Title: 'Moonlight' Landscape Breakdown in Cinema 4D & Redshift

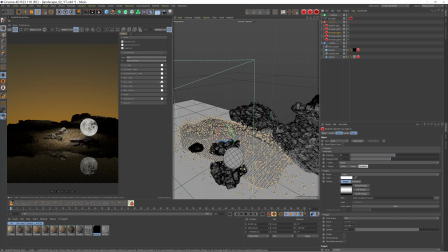[16:32]
I've used a few post effects, which I'll quickly run through. Photographic Exposure is one I always enable.
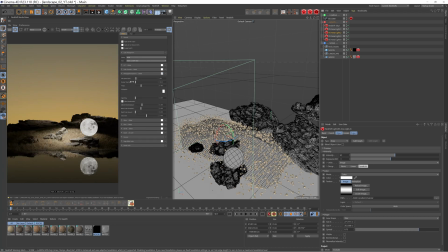[16:39]
You can see without and with. I typically use this in my outdoor scenes just to brighten them, because I find that sometimes, you know, the Redshift sky is quite dark. So I just use this to brighten it a little bit. And you can do this using the f-stop, the shutter time.
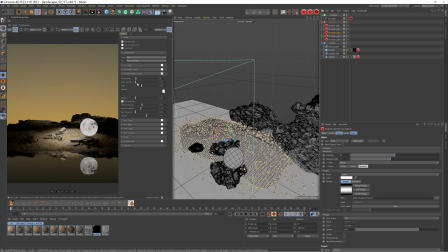[16:58]
If you know anything about photography, essentially these values are just how much light is let into the sensor of the camera.
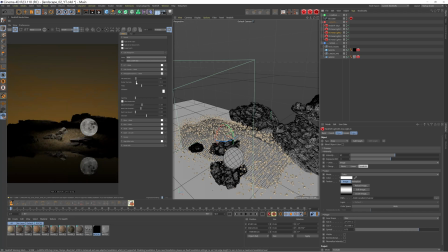[17:05]
I think that's correct. And yeah, this is basically just recreating it in CGI.
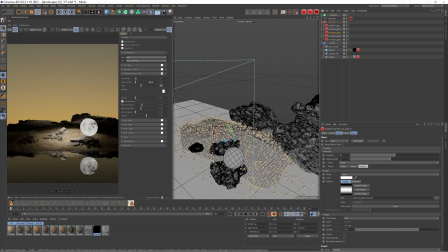[17:11]
So you can play with these to darken or brighten your scene. By default, it will also allow desaturation. So if I just disable that, we're getting some more vibrancy in the sky, but I actually like to desaturate it ever so slightly. And then you can always pump it back in Photoshop if you want to. We then have the allowed overexposure.
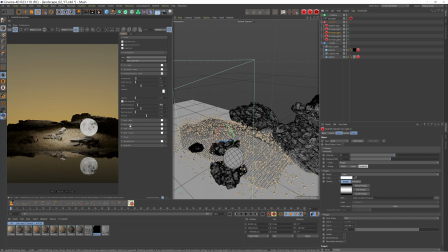[17:30]
I think by default, this is set to 0.1. And you can see this is just going to kind of flatten all the highlights. You're not going to get any areas that are especially blown out. So it kind of just flattens the general look of your image, which is quite useful in some scenarios.
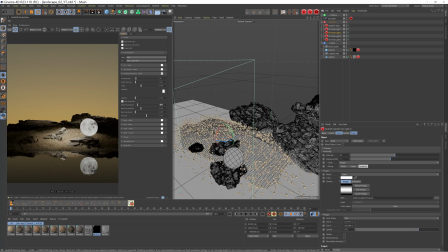[17:46]
You can then just pump this detail back in post-production. But I do generally increase it just a little bit to like 0.3. So we're getting a bit more of a highlight here and on the moon and in the background.
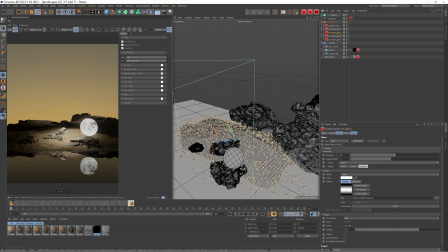[17:59]
And then the rest of these are left at the default. We then have bloom. This is giving us the nice glow around the moon and really making it feel like a light source. With adding to this furthermore by adding this streak, you can see all the settings here.
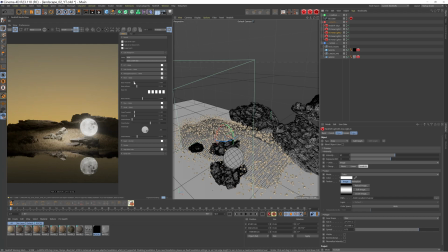[18:16]
The threshold's going to adjust how lenient it is in terms of what areas it blows out. Same with the streak. And then obviously you have the intensity that you can play with. The final effect, which to be honest doesn't really make a scrap of difference, is this flare.
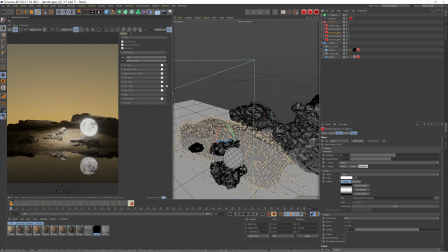[18:30]
You can see if you just focus your attention on this little area of the rock when I enable and disable it, it's just helping to lift the shadows. And I've put the intensity really low, but if I crank this up, you can see what the real purpose of the flare is. It's going to take the bright areas of your scene and create a flare based on that.
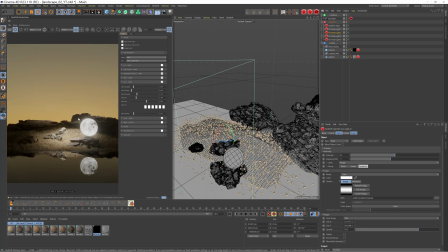[18:48]
But all I've done is just use it just to pump a little bit of lightness into that shadow just so it's not completely black.
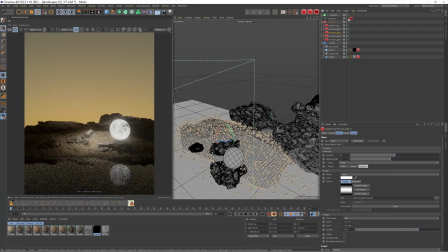[18:56]
And that essentially is the scene. It's quite simple, I think, when I talk about it like that.
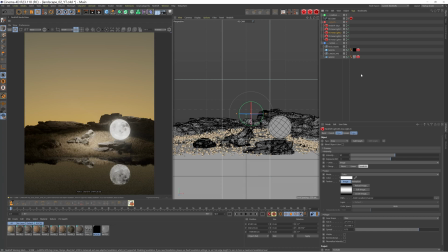[19:02]
But like I mentioned a minute ago, you know, it's easy for me to talk about it once I've built the scene, but in the actual making of it, there's a lot of back and forth in terms of the look I want to go for, the positioning of things, the lighting, texturing, etc., etc.
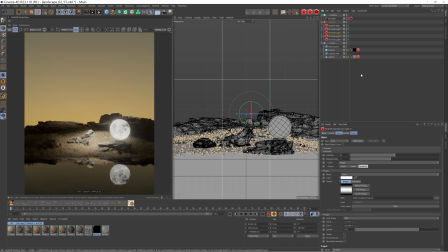[19:18]
So yeah, hopefully you guys found this video helpful. If you did, you already know what to do. Hit that thumbs up button. Leave a comment in the comment section down below and subscribe if you're not already subscribed.
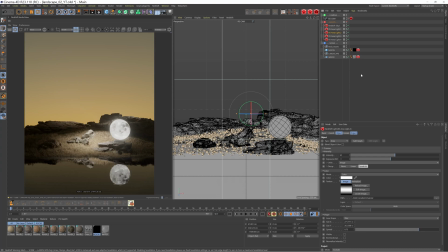[19:30]
It really does help the algorithm boost my channel out there into the ether, so any support is greatly, greatly appreciated. If there's anything from this video that you would like me to do a deeper dive on, again, drop it in the comment section down below and I'll be more than happy to make a video on that.
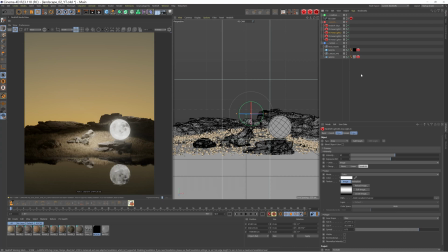[19:46]
I think maybe going a bit more in detail about the scattering would be useful, but yeah, let me know in the comment section down below. Thanks again for watching the video, guys. All right, peace. And I will catch you in the next one.